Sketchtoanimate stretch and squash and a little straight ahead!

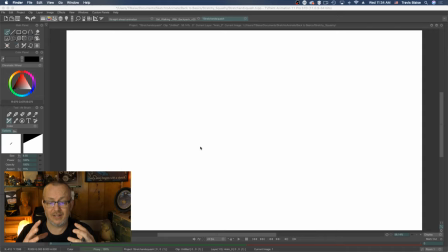2326s
And Trax is his sidekick, who is this sort of down-to-earth, more grounded character, who's sort of the voice of reason. Living in a world where anything can happen, he also has fears and certain little idiosyncrasies, like he hates falling dreams.
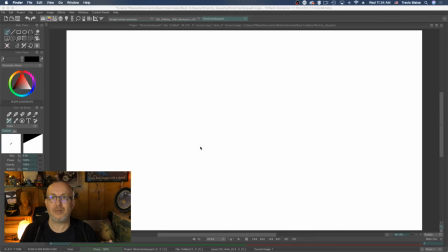2345s
He reluctantly goes on these dreams because he knows that 9 times out of 10, Trax or Wangle's going to get them into trouble within these dreams, and he's going to have to figure out a way to help get him out of it. So that's kind of a short explanation of the character.
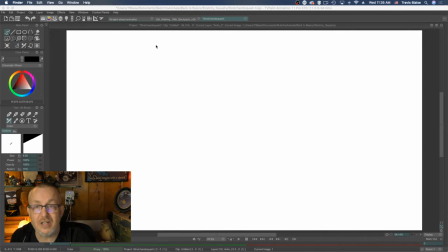2363s
So in these particular characters, stretching and squashing is going to be widely used. Just let's block out the Trax character first so you can maybe draw along with me.
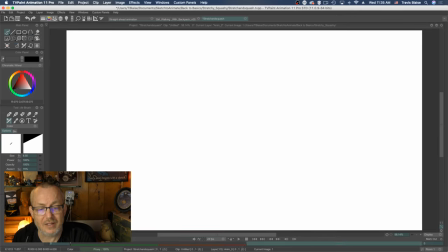2379s
So when I think of Trax, I think of Trax as sort of like this, sort of a triangular shape, right? I just kind of treat his idea of him as a series of triangles.
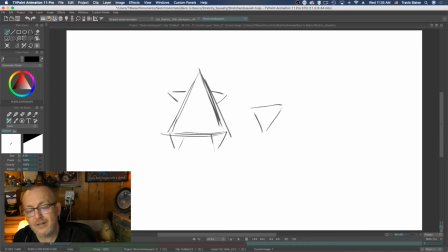2397s
Even his tail is a series of triangles. And that's sort of how I started coming up with this character, is like looking at shapes and going, oh, you know, this triangle might be an interesting shape for him, or a cone.
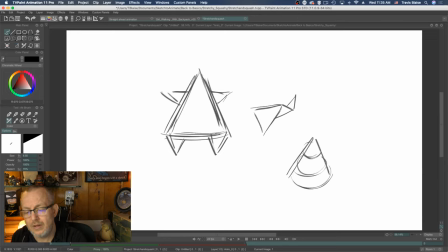2415s
You know, if you look at a cone or a series of cones, that's the underneath part.
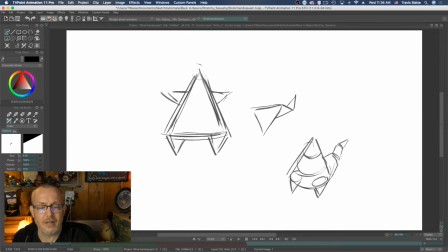2432s
And then you stick a circle on top. And, you know, if that was there and his other arm was there.
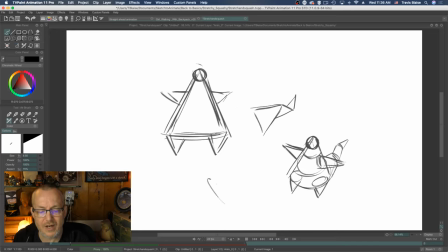2443s
So I think of these as a series of triangles and cones, you know, straight, this type of shape. So that's what I started with when I was thinking of this character,
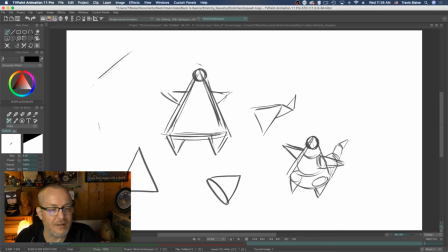2456s
because I already had a character that had this sort of boomerang shape feel. And I wanted something to kind of contrast that. So I created something squattier and more grounded, hence why he's more of a grounded character.
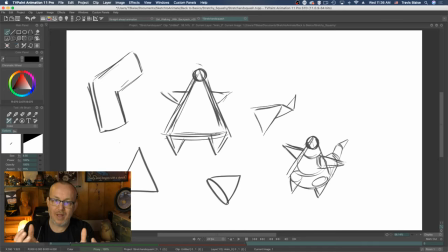2476s
I literally had him more bottom heavy, for that reason. And then in terms of Wangle, I literally thought of Wangle as a shape.
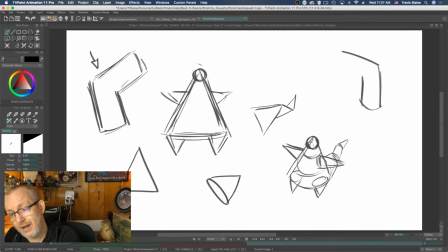2487s
He started off as a boomerang. You know, I started thinking, oh wow, okay. I'm being inspired by Aboriginal Dreamtime. I want to create my own little Dreamtime world, and I want to have a dream guide,
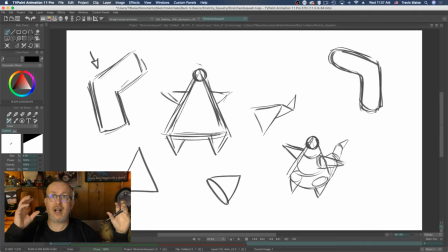2500s
like more of a Western philosophy thinking, where you have a dream guide that comes in, even Native American, where you have your dream guides come in and sort of guide you through your dream. This is Wangle. He's that character.
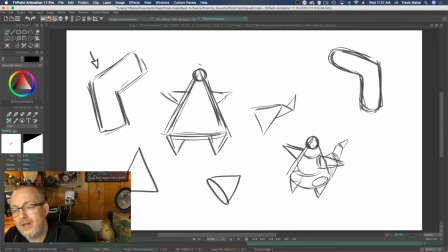2513s
So with that shape, I wanted to have a boomerang shape, because the idea behind the boomerang was, no matter when you throw the boomerang, no matter where you throw it, the idea is the boomerang, no matter how far away it goes, it always comes back. And that's the thing about him.
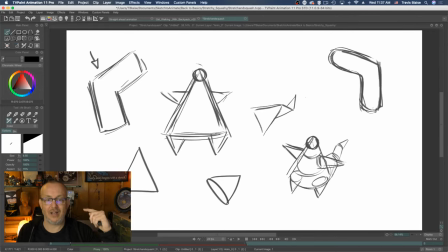2530s
He's very circular in his ideas, and he always comes back home in the end. He never gets lost. He might go explore, but he always comes back. So I had that sort of already ingrained in my head of sort of his shape language. So if I take this character and I'm gonna put it down here,
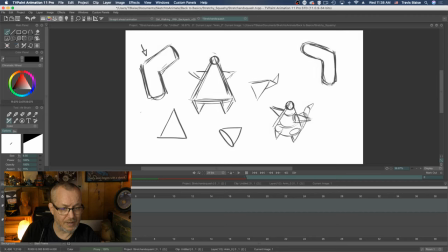2550s
and I knock this back a little bit.
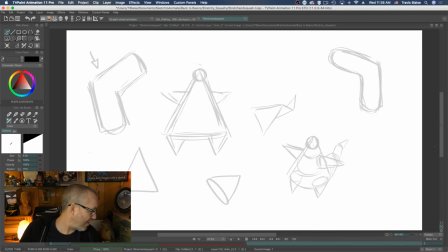2557s
So are you guys following me so far? Yes, Aborigines and Dreamtime. So if you zoom into this,
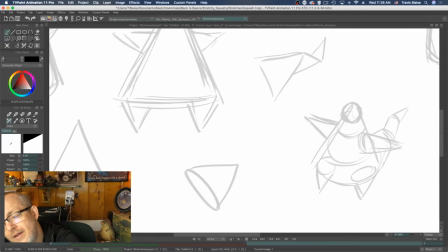2568s
I literally would take that design right there, do it in black.